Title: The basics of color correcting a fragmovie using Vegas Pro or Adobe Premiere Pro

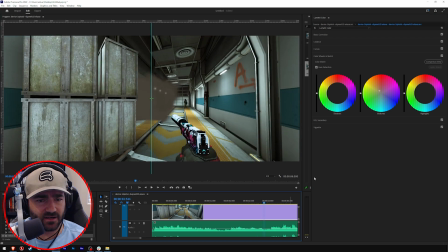good. It feels very organic, right? This isn't a necessary thing you have to do, right? Like, you don't have to make it warm, right? What if that's not the feel that you want in your movie, right? What if you want a cold, industrious looking? Well, you can bring it back down and let's go more blue, right?
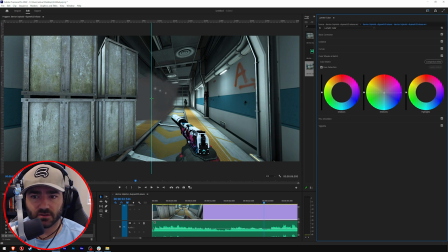We can actually take it more blue. Yeah, there you go.
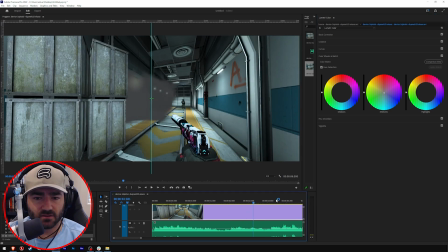Now it's very cold feeling, yeah? Now it feels like death, like the CSGO battlefield.
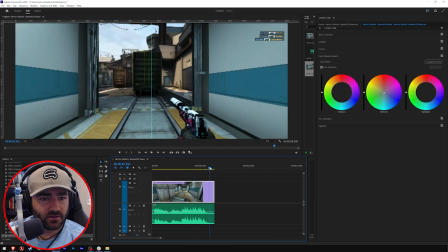Actually, let's see how it looks later down the road. Yeah, very, very cold, like almost a winter's day.
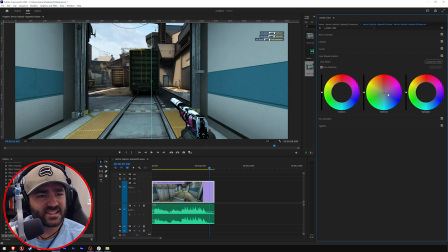Doesn't it feel like that? Like everything's dead. The fall is on the horizon. All right, well, let's just bring it back and make it feel summer again. All right. And just like that, now it feels like spring's on the horizon, right? And summer's on its way, and we're going to take a train to the beach, right?
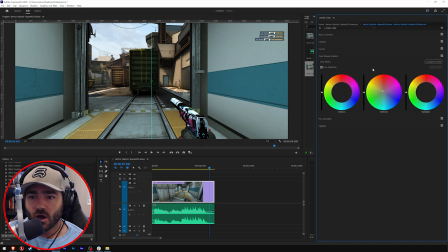So as you can see, I just created two different emotions only by moving the midtones wheel a little bit. I moved it blue, and it felt like winter was on the horizon. I moved it back over to red, orange, and it feels like spring, and summer is just about to come around the corner.
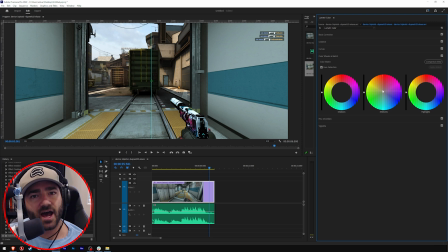There are so many cool things you can do with the vibe and the feel of your movie just by making small adjustments. You don't have to go crazy with your color correction to create a feeling for the viewer, all right? So keep it simple, keep it easy. It doesn't take a lot to convey something to the viewer.
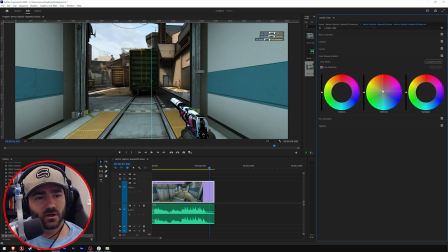The human eye is very intuitive, and the human mind is very intuitive to what feels real, you know, especially when it's looking at something fake. Okay. All right, cool. I showed you Vegas. I showed you Premiere. Now go forth, go color correct your footage, make something pretty, make something cold,
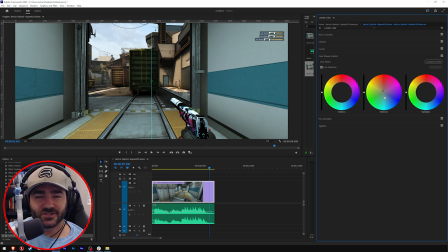make something warm, but make something, you know, just do something, create something, and show the world. And I can't wait to see what it is, you know. Until next time, folks, take care.